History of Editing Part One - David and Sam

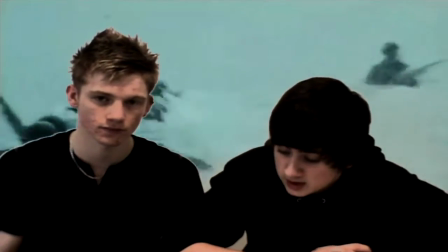This is effective because the sound cuts when the camera is in the water and when the camera comes out of the water you can hear the wind,
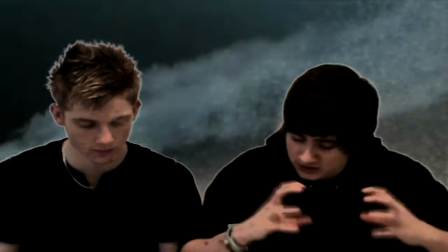the shouting, the screaming, the shooting. It's incredible.
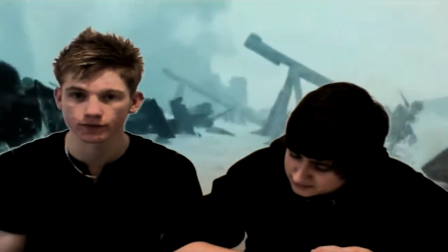As you were one of the soldiers and that's what Spielberg wanted to cross.
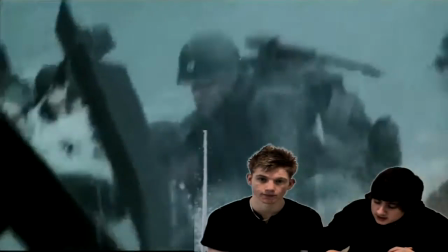This makes the audience feel like they're the ones going underwater which engages the viewer in the scene.
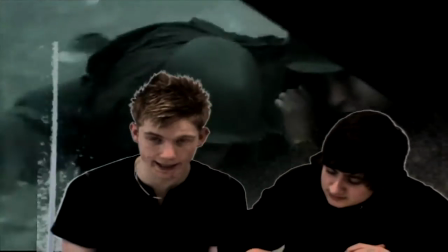The camera is then very shaky and it makes you
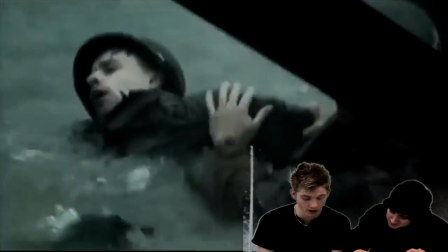feel like you were there and the camera is running along the beach to make it feel like it's you.
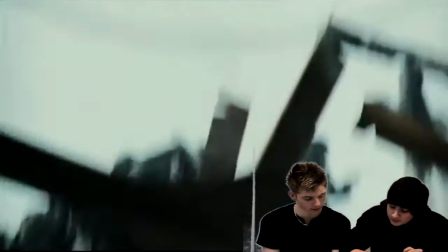The effectiveness of the man under the water needing to take a breath,
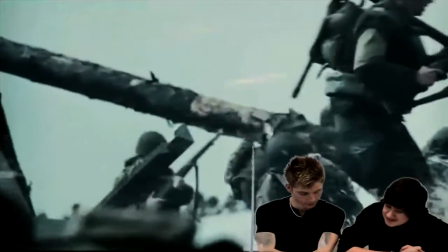this makes the audience sort of take a breath themselves, like a...
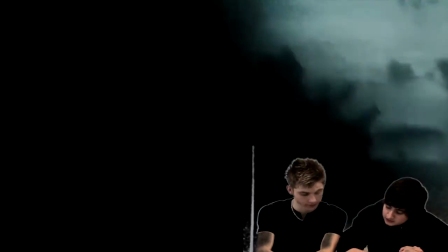The long high shot from the bunker makes the soldiers on the beach look small, and the men higher up are superior.